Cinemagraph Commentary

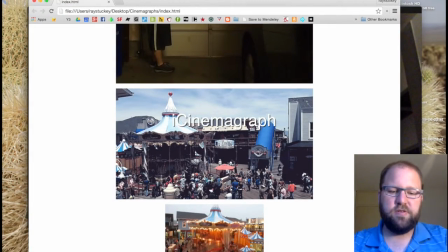This is my screencast about my cinemagraph. My original idea was I wanted to find some way to visually show a math concept using graphs and overlaying the graphs onto whatever the cinemagraph was showing.
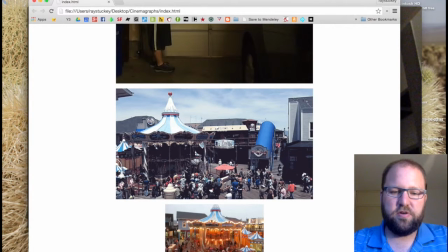I was thinking about doing either some sort of circular motion so I could show sine and cosine, or doing gravity and showing parabolic motion and maybe graphing parabolas and something like that.
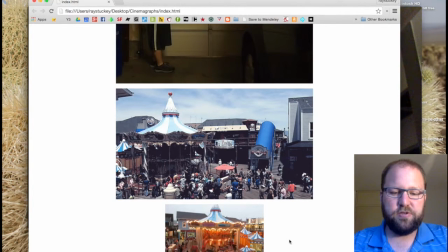So I started out just grabbing some video off of YouTube and figuring out how to do the cinemagraph, so I knew what kind of footage I was going to go after. So I found this video of the carousel on Pier 39 off of YouTube and just kind of masked out
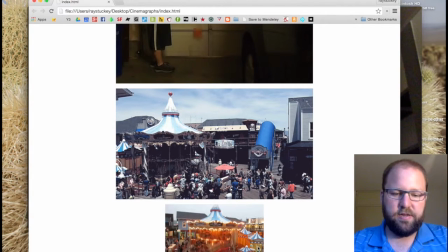the big area of the rotating carousel, and all the people around the side were moving.
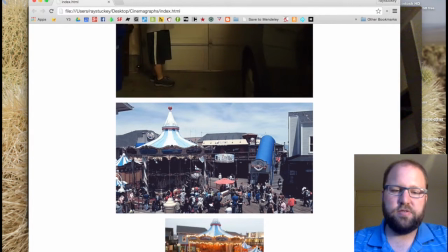When I went out to actually shoot this video on the pier, I found that a lot of the rides in the center of the carousel didn't really line up when they made a full circular rotation.
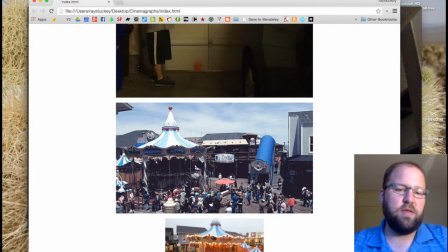So you can see this one here didn't line up. So I ended up just rotating the top of it. I didn't think that was really going to be very good about showing what I was trying to go at.
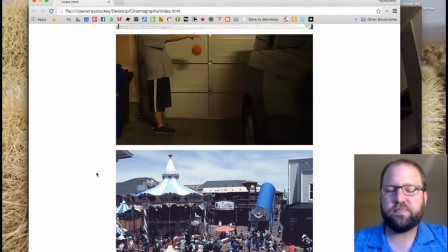So I took a video of myself dropping a basketball just inside my garage, just to see what it's going to look like, get an idea of what was going on.
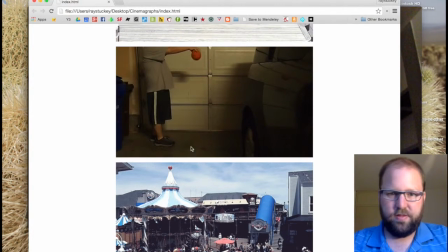The lighting is terrible, and the one thing I had a hard time with was where my hand was. I couldn't quite get my hand to show up and not show up, and it also looks a little awkward and fake, the way the ball bounces up and down.
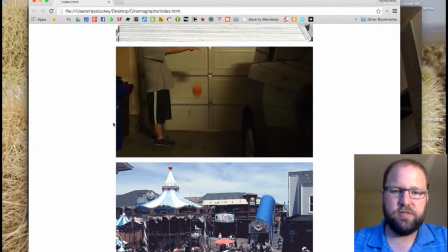And there is really no parabolic motion that's really evident in that, so I kind of decided against that.
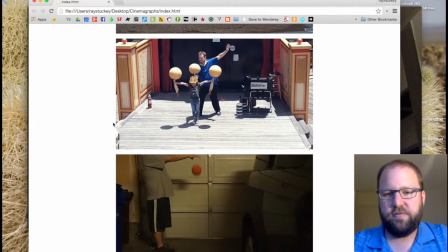I got some other video while I was out in San Francisco shooting on the pier. This is a variety show with the girl spinning balls on her head and the rubber chickens.
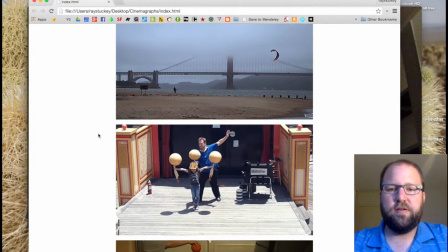I didn't end up using that one. I also got a lot of pictures with kites in the wind.
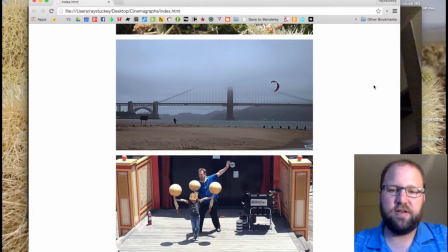So this is a paraglider testing out his kite in front of the Golden Gate Bridge. This is also a bird video.
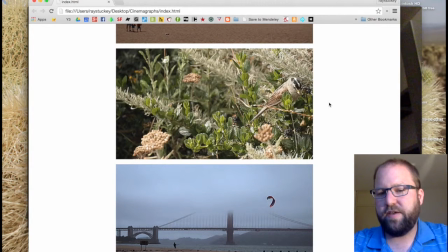Happened to be sitting down in front of a bench, and that bird just landed there, and quickly got a shot of that. I really liked that one, but I couldn't really find a concept to relate that to.
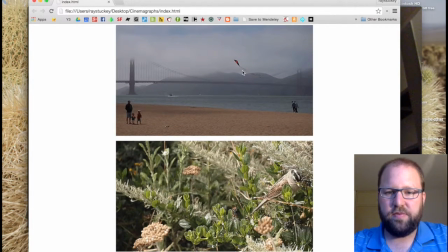Here's just another one of a kite in the wind on that same beach.
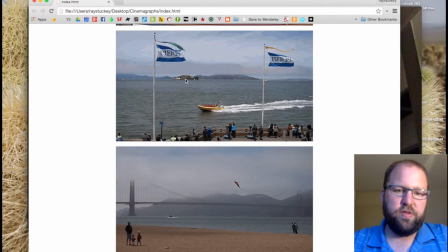This was actually one of the first ones I did, with blocking out just the flag to have motion. I like this one because the flag was in motion, but also the boat was there and it wasn't in motion,
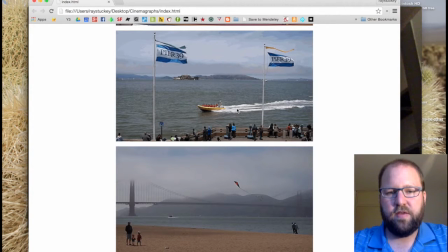and I think that was a really important concept, is to have something in motion and other things in motion that aren't, so that way you get kind of the contrast that there is motion and non-motion, and that's how you really know where to direct your attention to.
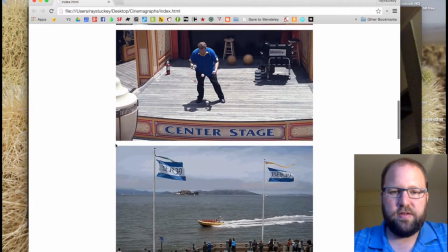So getting to the ones I finally, I'm actually using as my final project.
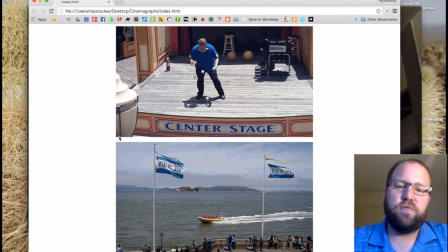So this was the kind of first draft of the cinemagraph I used with the performer Jeff Frisbee, I believe his name was, or Greg Frisbee. And he was juggling these 5 balls on the ground.
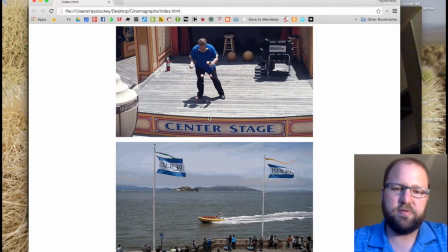And I thought it showed a really good use of parabolas, because you could overlay the parabolas and see that those balls are actually traveling in parabolic motion. There were some things that I wanted to fix up with this one.
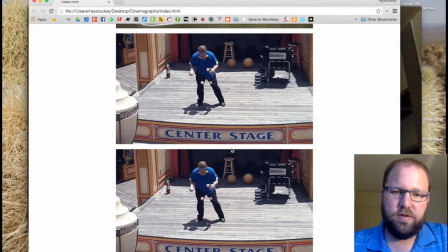So you can see here that his sleeve was moving a little bit, so I got that masked out a little bit better. I also was trying to reduce a little bit of his hip sway that's behind the ball, so I just went in and really finely tuned the mask, so this part of his leg, because none of the balls traveled over that,
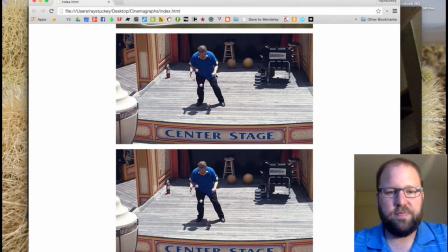I masked that out, and I kind of shored up this leg a little bit, and just a tiny little touch on this side of his leg as well, to make that look a little bit better.
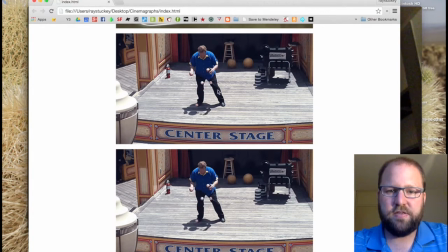And there were some buttons on his shirt that were moving, so I kind of just masked those buttons to stay in the same place. So that was my final version of the cinemagraph. And then I put it into GeoGebra.
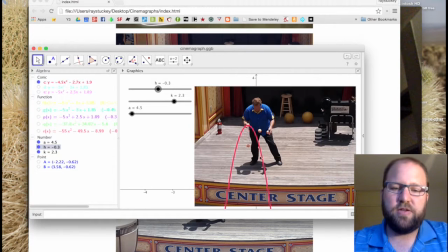And so this would be the activity that the students would use, would be to match the motion of those balls with this parabola. So they can just take these sliders and kind of move that parabola around until they can match that path up.
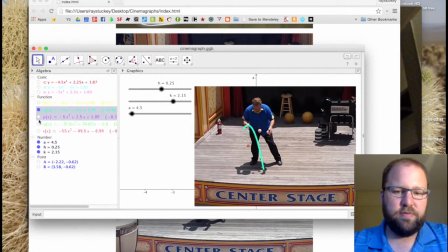And so eventually they would end up with 4 parabolas that match the motion of all of those balls. So that would be the activity that they would do, and they'll be able to visually see all those parabolas.
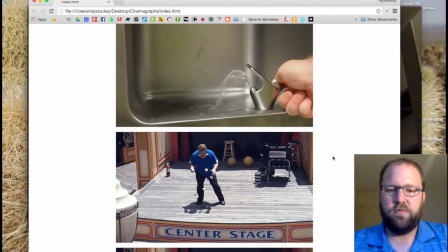The other one I did, I was just going to do, would be a simpler version of the juggling with the water fountain.
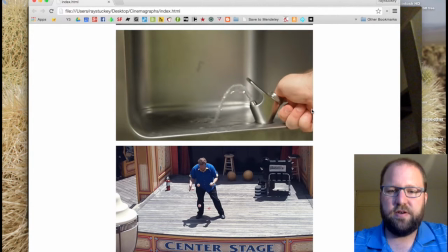So this was my First, go at the water fountain picture. Pretty simple, just looking at the water fountain at an angle. And then Mike suggested that make it a little more complicated, a little bit flashier,
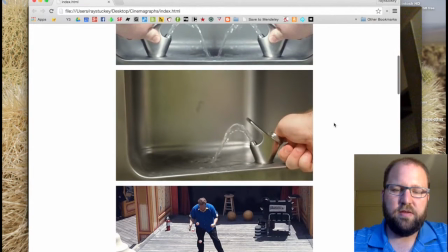and double up the fountains.
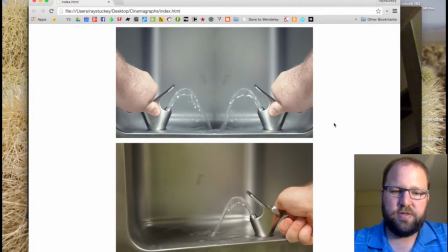So I set up a shot straight on so that I could easily reverse it. I used iMovie to reverse it and overlay it. And then also in iMovie, I slightly offset the time so that the streams weren't exactly the same at exactly the same time. They're offset by about half a second or so.
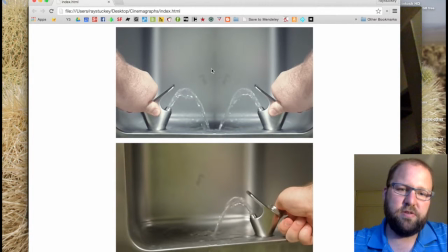And then I didn't like how this reverse looked because it looked a little bit too mirrored imagey in the background.
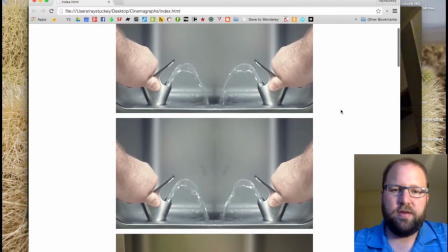So I went into Photoshop and kind of cleaned up that background so it looked a little bit flatter
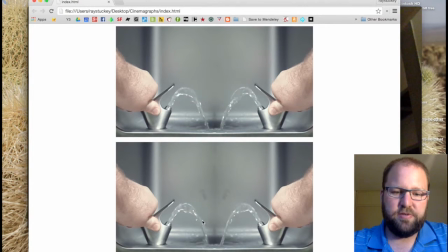and didn't look like it was exactly the mirror image with this kind of birthmark in the background. And this one you can do the same thing with finding out the parabolas in GeoGebra and have those line up and just overlay those.
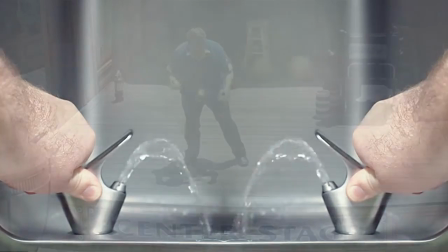So that is my 2 cinemagraphs, and thank you for watching.